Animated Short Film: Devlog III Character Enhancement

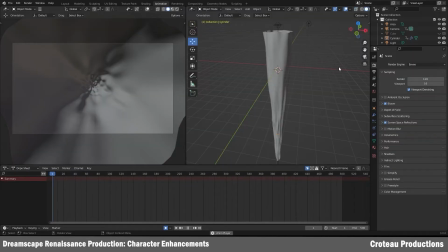0:11 Hi, welcome back to my channel. If you're new here, I'm Tyler. I'm a 3D journalist who is making a short film based on a conscience being trapped in a VR game. To start, I wanted to make an opening sequence for my short film. I needed a transition from the real world to the digital, so I modeled a portal scene.
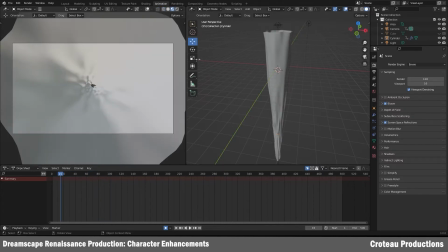0:35 Keeping low polygons to have a faster render time, I tested out each render engine in Blender, Cycles versus Eevee.
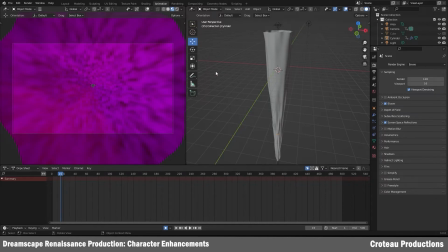0:43 I chose Eevee in the end because it was quicker and looked a little better, surprisingly.
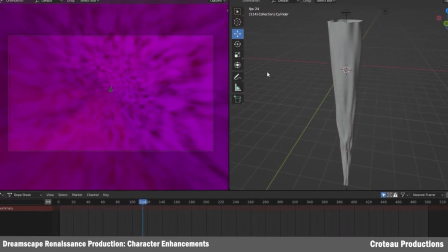0:47 I animated the spin of the portal as well as animating the textures so it keeps your eyes moving forward.
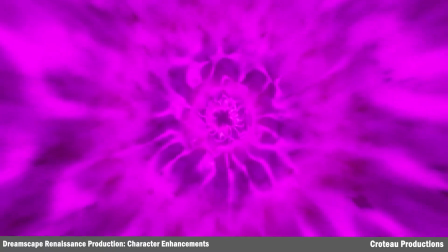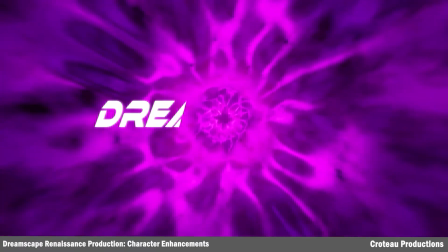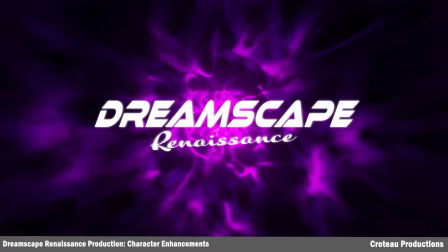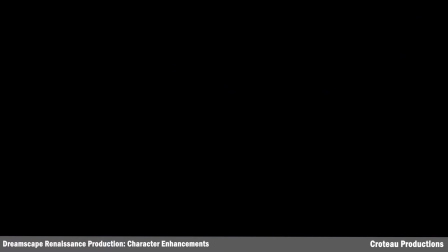1:09 Let's talk about the overall villain. Now she is called Mother Aurora. She is the original villain in my previous short, but I wanted to spruce her up.
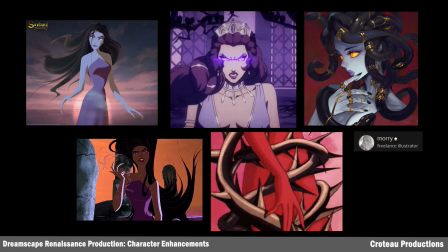1:20 I took inspiration from villains or anti-heroes, some would say. Eris from Sinbad in The Legend of the Seven Seas, Hera from the Netflix's Blood of Zeus, a cool anime style red vine lady from a show I can't remember, which I stolen from Pinterest,
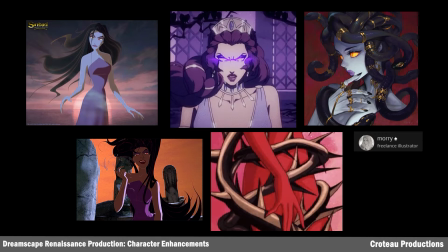1:36 and finally Medusa. This one was from Morry on Artstation. I'll link her in the description. Pulling all these together, I wanted some essence for my villain.
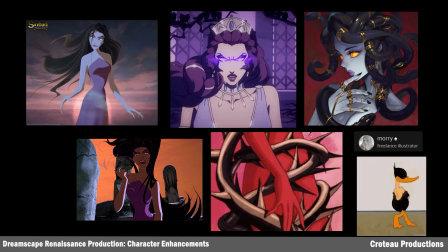1:47 Seductive, but dangerous, like a rose in a thorn bush.
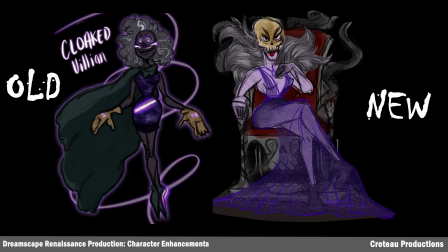1:52 On the left was the original design from 2020, cut into different pieces to be more surreal. I removed her gloves and cape and gave her more of an elegant dress with a deeper cut neckline. Keeping the skull in her upper head, I changed the textures to seem more realistic, like she's stolen the skull from a fallen enemy.
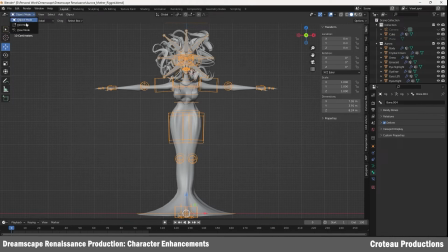2:10 Now in 3D, I modeled her new design. Keeping those overarching shapes and distinctive nature,
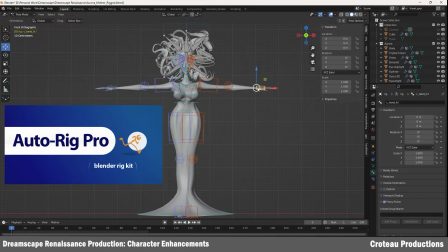2:16 I splurged and bought the Auto Rig Pro from the Blender Marketplace, and oh my god, this is a time saver.
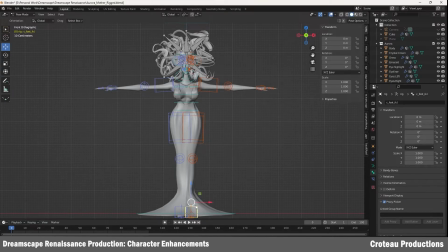2:22 The rig works wonderful, but I tweaked a few elements later on to fit her design more seamlessly. She's a lot more motion now.
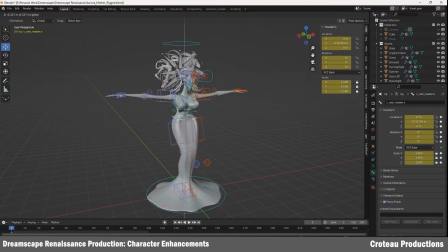2:32 She's only in the film for a few seconds, but I want to make her complete so I can have her for future projects.
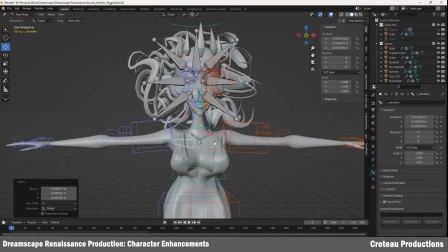2:39 I designed more bones for her hair so I can move them freely throughout the animation.
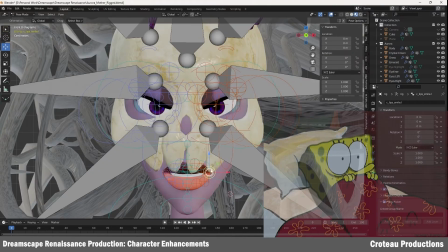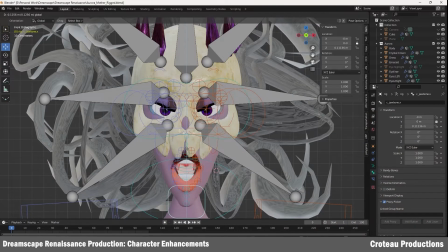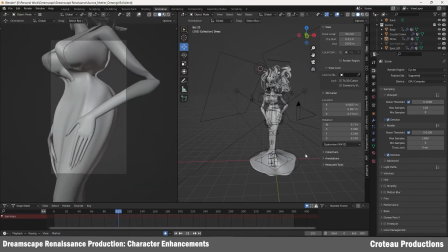2:54 I worked on a test animation for Mother Aurora, showcasing her assets.
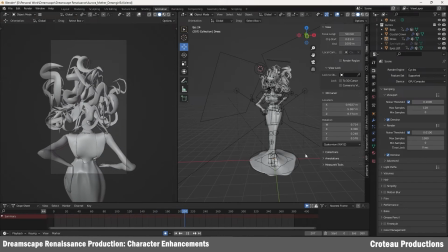2:59 I wanted to get a feel for the rig before going in blind for my short film. I was inspired by Florence and the Machine's song Dream Girl Evil, but YouTube won't let me play it, so if you want to see the whole video, check my Instagram.
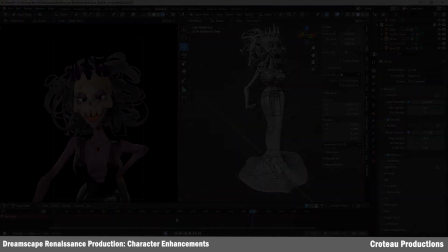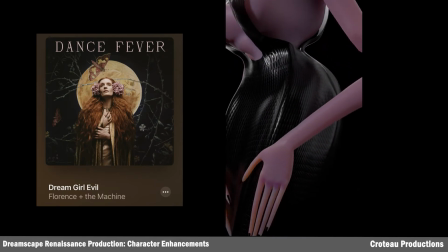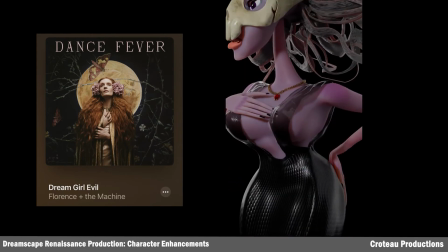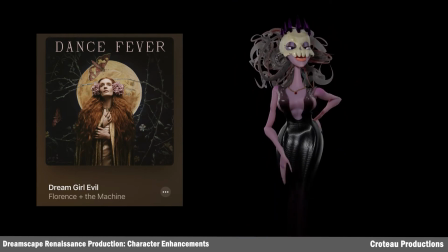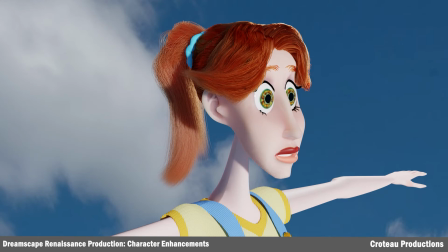3:33 Back to our main girl, Cassidy. I didn't like how her ponytail was so thin, like she had traction alopecia.
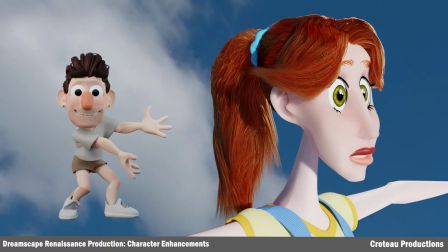3:40 Voila! I designed her hair, fixed the rig to make it more plausible.
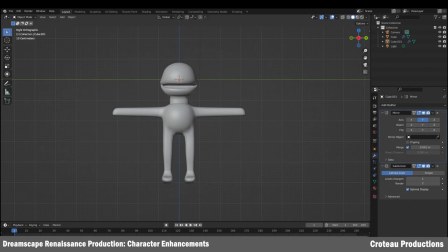3:47 Side characters are needed to fill the scene. In this short, it's taking place in a puppet town, so I need some wacky side characters. I'm slowly building up the main character, who will interact with Cassidy and Sabino.
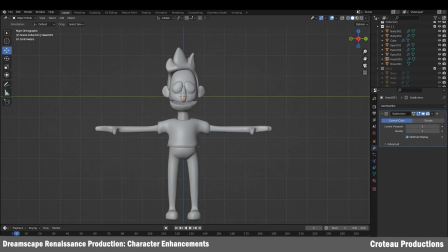4:01 Now I switch over to a male puppet side character.
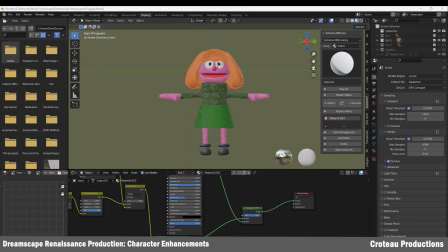4:06 I textured up the main puppet girl and made her nice and fuzzy.
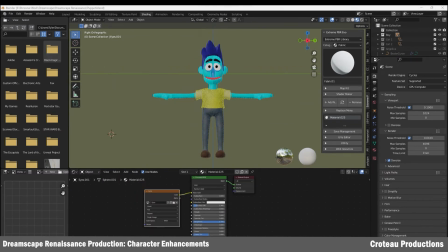4:10 I also added felt and knitwear texture to make her seem more lifelike. I also textured the boy side character as well as the girl side character.